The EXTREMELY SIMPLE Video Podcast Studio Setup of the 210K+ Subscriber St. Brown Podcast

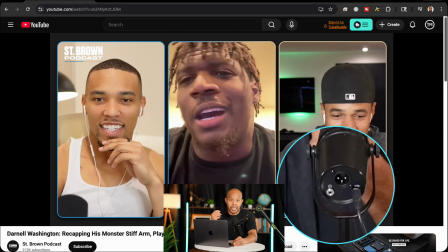In this case, he is using the USB port because it's the easiest one to use and it's going to give you that same quality of audio. So the USB can just go directly into a laptop just like this. One cable from the back of the microphone into the laptop, good to go.
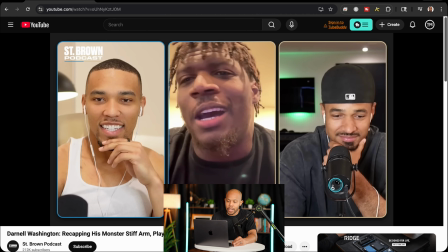Now, there is another port back here that's not being used, and that's the headphone jack. Now, if you see, both of the brothers are wearing wired headphones here.
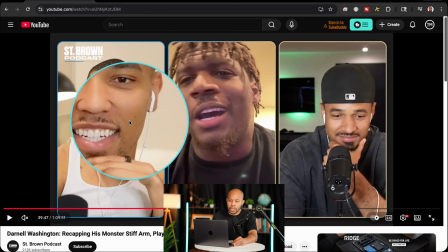So I love the fact they're wearing wired headphones here. Look like Apple headphones, so nothing crazy fancy, right?
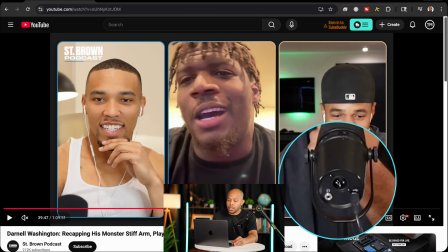But in a perfect world, they could actually just plug those headphones into the back of the microphone.
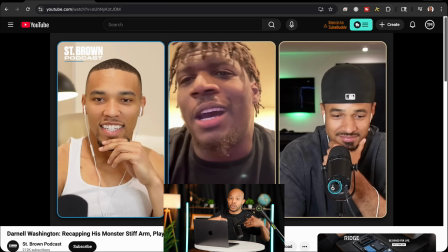And when you're in an application like a Riverside or a Zoom or Google Meet, you use the microphone as your microphone input, and your microphone as your headphone output as well, because everything is running through that microphone. So it's just a lot easier to just troubleshoot if you come across any audio issues.
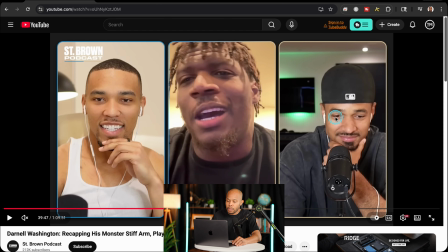You know everything is running through your microphone, right? So wired headphones, love it. And using high quality audio, I love that as well.
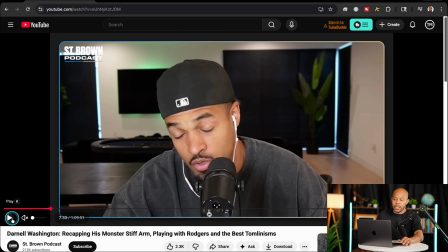Now for his solo setup here, we see that he has a little bit more going on here in the background. Now, we've talked about this in a previous video, is that those windows in a back of a room, right? So back here we see that he has windows on that left side and on the right side of his setup.
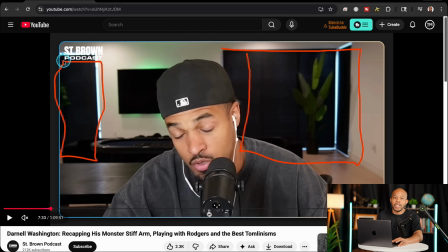What I like about these windows is the fact that they're covered up, and it even looks like he's using like blackout curtains so that you're not having that washout of light coming in from the back. You want the light to shine from the front and not come in from the back, because it'll create a look that you definitely don't want on camera.
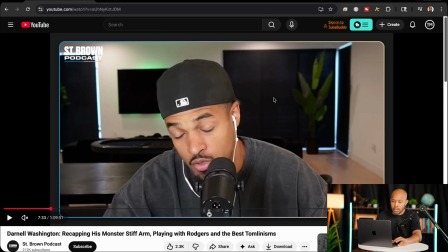So he does have that going on. That's a positive when it comes to the lighting. His face is nicely lit here, so it's clear.
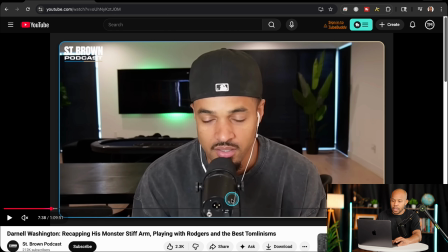We can see him. That's a good thing. You always want to be seen on camera. Now, we also have a little bit of color coming from the TV here. So what I like about LED light strips on the back of a TV is they give a little color.
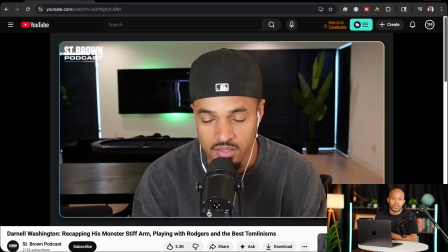So you typically can change these to any color that accents what you want to go for, the look that you want. So that's a pretty good, easy way to add a little bit more color into a setup, is hiding your lights. So these are literally just hidden LED strips behind the TV.
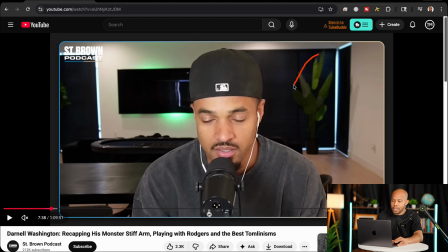Now, if we wanted to continue that green theme, we could actually take this plant and slide it over here to this blank space on that wall. I think that would create a little bit more dynamic here as well. That plant is kind of hidden with the blackout curtain,
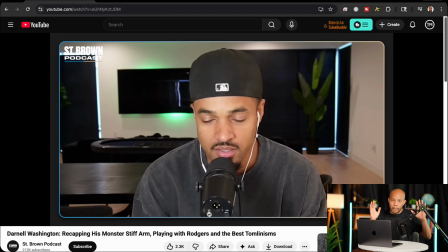so it's a little bit harder to see it, but big proponent of having a plant in your videos. Just having it positioned where you can actually see it would probably be a better look here on this particular setup. Now, being that these are home setup podcasts, you see those home elements, and back here looks like a gaming table.
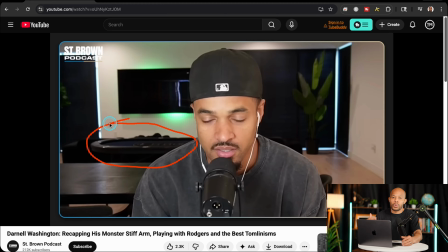So a little bit of fun, showing the personality here in this setup. Overall, really like this one. Again, it's a two-person setup where the conversation has multiple people talking. This particular podcast now, at the time of this recording, has over 200,000 subscribers to it. So definitely take a look in the description of this video to learn more about their podcast and to check out some of the equipment that they're using, and I'll link to that below if you want to learn more about that. This has been the St. Brown Podcast Techsposing. Let me know in the comment section who is the next channel that I should Techspose. And if you're not already subscribed, now is a great time to hit that subscribe button. And I'll see you in the next video.